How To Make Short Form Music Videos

What is up everybody? It is your man Lundy here. I hope you're having a wonderful day so far. So today in this video I'm going to be showing you how to make your own short form music videos for your own music. Maybe you're helping out a buddy. If you don't have anybody else to help you that is entirely okay. If you only have a phone that is entirely okay. These same principles will be able to be applied if you're by yourself. You just have to want to do it. So regardless as an example this is the video we're going to be breaking down today. It is from my song How High. here's the example.
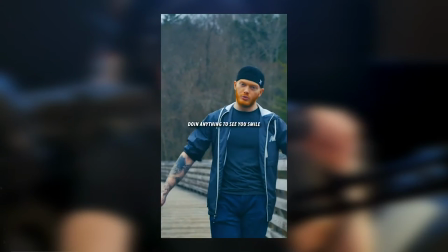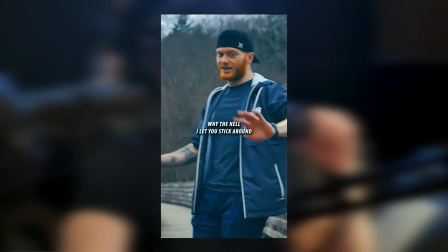Pretty basic but it gets the job done. That's all that matters. So first things first you're going to want to make the song. That is most important. As soon as you have your song you're going to find a location. Make sure it is appealing to the eye in terms of either getting the point across of the song. Maybe it just looks pretty. Maybe you just like the location. All that matters as it works for you. Once you have a spot picked out and you have the song made you're either going to ask a friend to stand in one place and
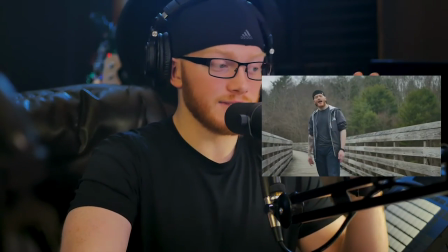1:09 film you moving around performing your song if the audio doesn't have to be perfect you don't even have to be playing your music just as long as you
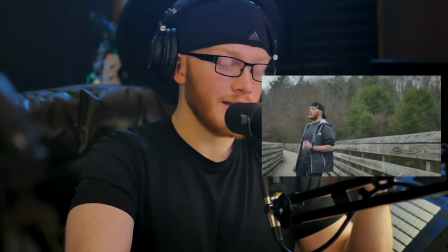1:16 know your lyrics it does help to have a speaker but regardless you're either going to have a friend to hold the camera or you're going to set up a tripod and hold the camera yourself essentially. It may take a little bit more time if you're just by yourself but it'll be the exact same thing. The three most important things, if we're staying as basic as possible, it's going to be good music, good framing, like a pleasing shot, and time sync text along with your lyrics. Most of that can be done on an editing program on your phone. If you're getting to be a little bit more fancy in terms of like color correction, key framing, making everything kind of pop a little bit more,
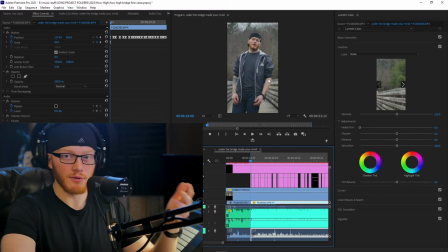1:54 that's when you would use like an actual camera or bring it into Adobe premiere after effects sony vegas something more fancy but it isn't necessary at all because before i was doing this on premiere i was doing it on my phone and i promise you it works just as fine don't be hard on yourself use what you have
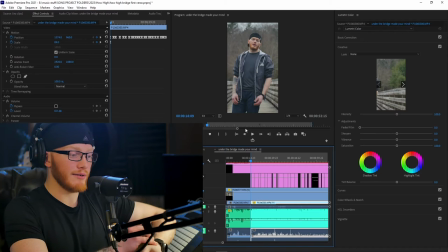2:10 that's the whole secret is just doing it anyway even if you don't have the equipment because i promise nobody cares if it's not super fancy you could just set it up in your bedroom in your bathroom while you're sitting on the ground performing your song, but this is just how I do it.
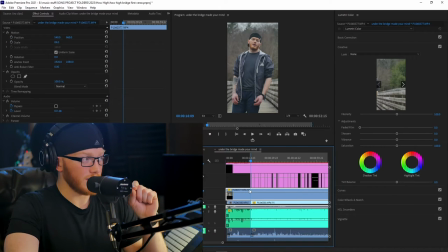2:26 On the video itself, I have keyframed. It zoomed all the way out at the beginning of the verse, zoomed all the way in as soon as the hook starts, and zoomed back out as soon as the hook is finished. And then in between each of those zooms happening, I do a pan crop,
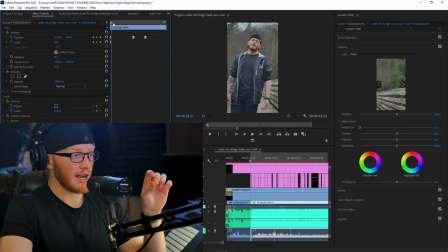2:43 which essentially just moves the camera left and right, so I'm always staying centered. Yeah, you can see here with the keyframing, pretty much all I am doing with this is moving the actual image left and
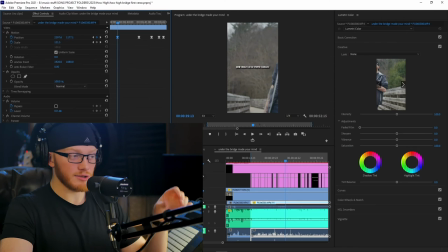2:57 right so I'm centered in frame because if I just left it as is most of the time during the shot I wouldn't be in frame and it kind of defeats the purpose so that's the only reason I do the key framing is because I get all extra with dancing around and just
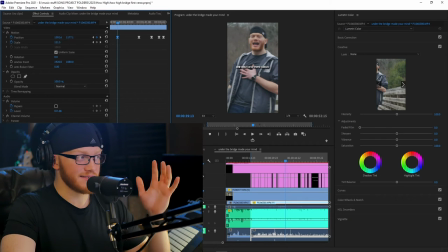3:12 having fun so it just helps to be able to fix that in post After you figure out the keyframing, then you need to time sync the lyrics of your actual song. Me personally, I do more keyframing on the text itself. That way it quickly comes into the shot and then slowly zooms in while having dropped shadow on the text.
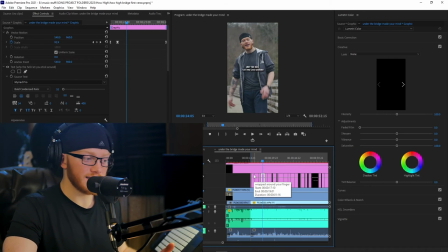3:30 Trying to make the font appealing and match the song. More fancy stuff that isn't necessary, but I like to nerd out on it because I'm making a quick little music video.
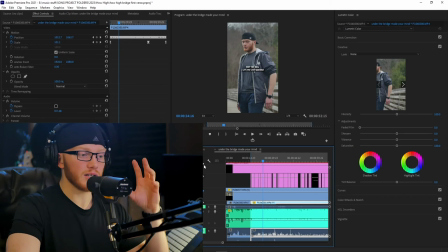3:38 With the color correction, it doesn't have to be perfect. Just make sure it pops and it's appealing to you.
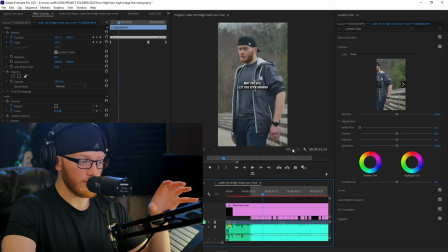3:44 This is the raw shot without color correction, with color correction. So as you can see, it's a little harsh, but it pops. The background doesn't look as dead.
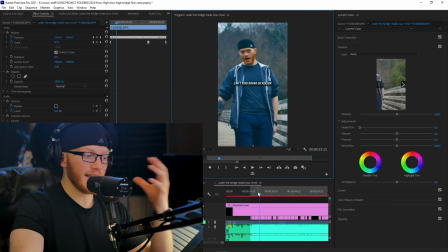3:55 Kind of just brings more contrast and highlights the colors that already look good in the shot.
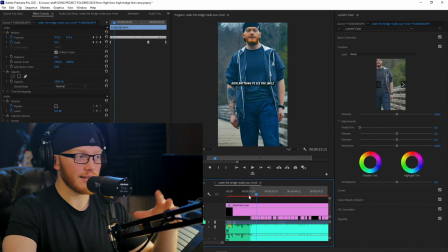4:01 There's much more blue in the shot. The text stands out more. Everything just comes together nicely. Once again, it doesn't have to be perfect. Don't be hard on yourself.